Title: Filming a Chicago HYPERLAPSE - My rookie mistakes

going? Okay, so today I am filming a hyperlapse. So what's a hyperlapse? A hyperlapse is basically a time lapse but with motion shots. And what you use is this little device called an intervalometer. And what it does, it's basically a timer that takes photos for you. And every time you take a photo, you move the camera slightly in whatever direction you want the hyperlapse to move into. And it creates this really cool moving time-lapsey effect. It's kind of hard to explain, so I guess I'll just show you guys. Alright.
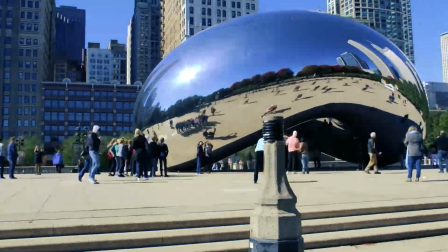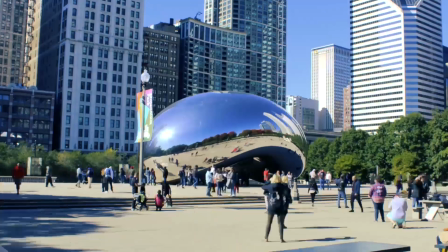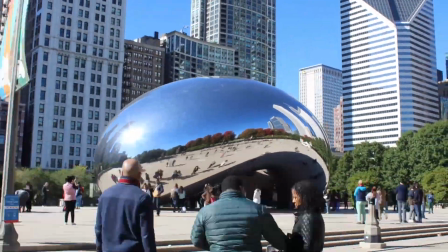Hey guys, so I just finished editing that first half of the video you guys just saw. I really hope I'm in focus. I can never really tell if I'm in focus or not. So I just finished editing that first half of that video you guys saw. And this is the first time I've ever attempted to even edit together a hyperlapse. I did make some very rookie mistakes that ended up being a huge pain to try to fix. And I kind of wanted to walk you through some of the mistakes I made, so I guess if anyone watching is attempting to also put together a hyperlapse, you guys won't have to go through the same thing I did. Also, another thing, this is actually attempt number 2 of trying to film this hyperlapse. Attempt number 1 was ruined by rain. I don't think I'm gonna film this anymore because it is raining.
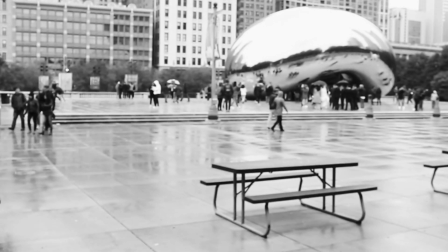Around me are familiar faces, worn out.
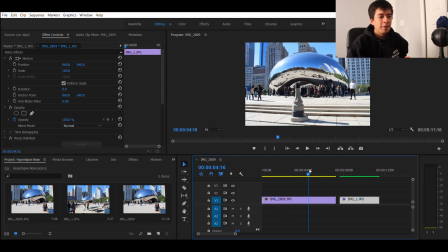Okay, so I'm in Premiere Pro now, and one thing I want to get out of the way right away is just talking about which hyperlapse came out better.
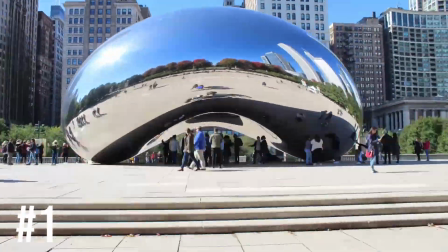I would say that the second one definitely came out better.
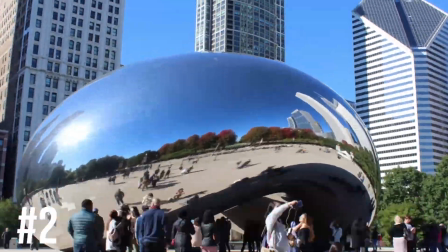Yeah, the second one definitely looks a lot cooler, and there's a reason for that.
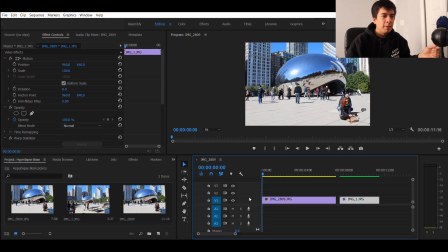So when you shoot a hyperlapse, you want to have a point of reference, and what I mean by that is when you shoot and you take a photo, every time you move, there should be a specific point on your subject where you keep at the center of
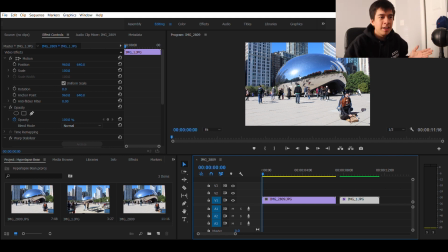your frame. And I didn't really do that with this first hyperlapse. I kind of just used this general area right here.
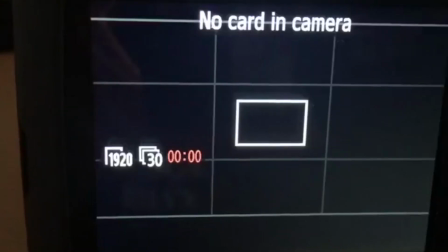I was using the 3x3 grid, so I kind of just had this at the center.
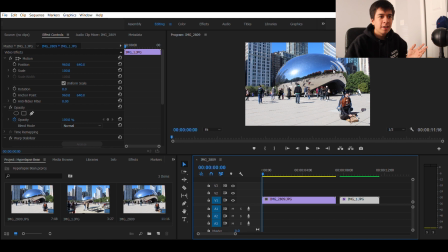That didn't really work out for 2 reasons mainly. One was because I didn't really have a point of reference, and 2, I really should have had the center of the beam be that point of reference.
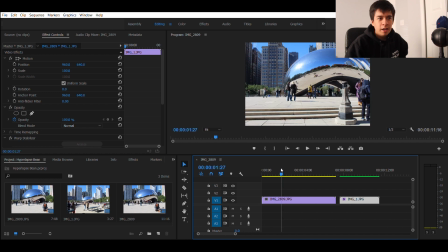Because when I got to the center of my hyperlapse, the beam was just not in frame anymore. And it just looked really weird. And then I tried shifting that reference point, and it just didn't end up looking that great.
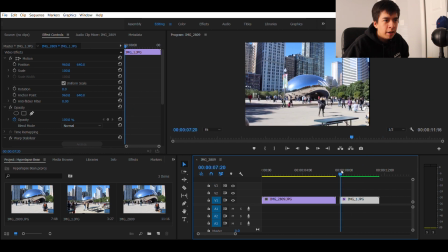And so with this other hyperlapse, I used this point right here as my point of reference, this little corner right here.
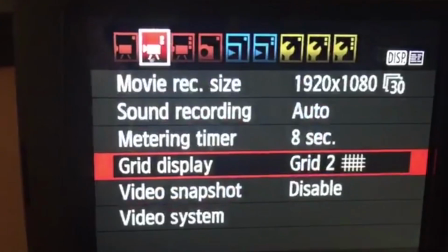And another thing is that I turned on the other grid to help me shoot the hyperlapse more precisely,
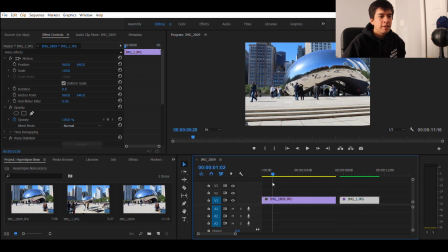which made a huge difference. Okay, so let's move on to the second mistake I made. So what makes hyperlapses look so cool is that feeling of motion. And what usually makes that feeling of motion come to life is when you're coming either closer or further away from something.
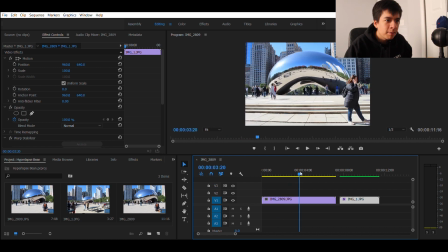The problem with this first hyperlapse is that for a good while,
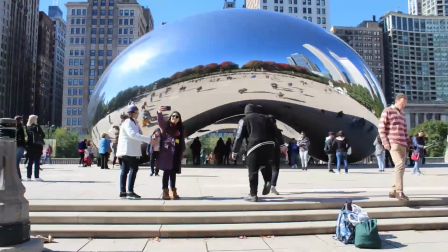like in the middle right there, I'm not moving further nor closer to it.
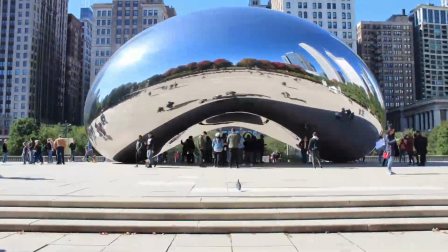It's kind of just there.
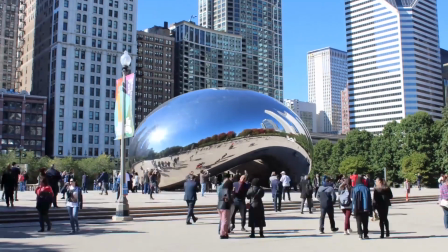So it didn't really look as cool as opposed to the second hyperlapse where I'm just coming straight towards it and it just looks way cooler.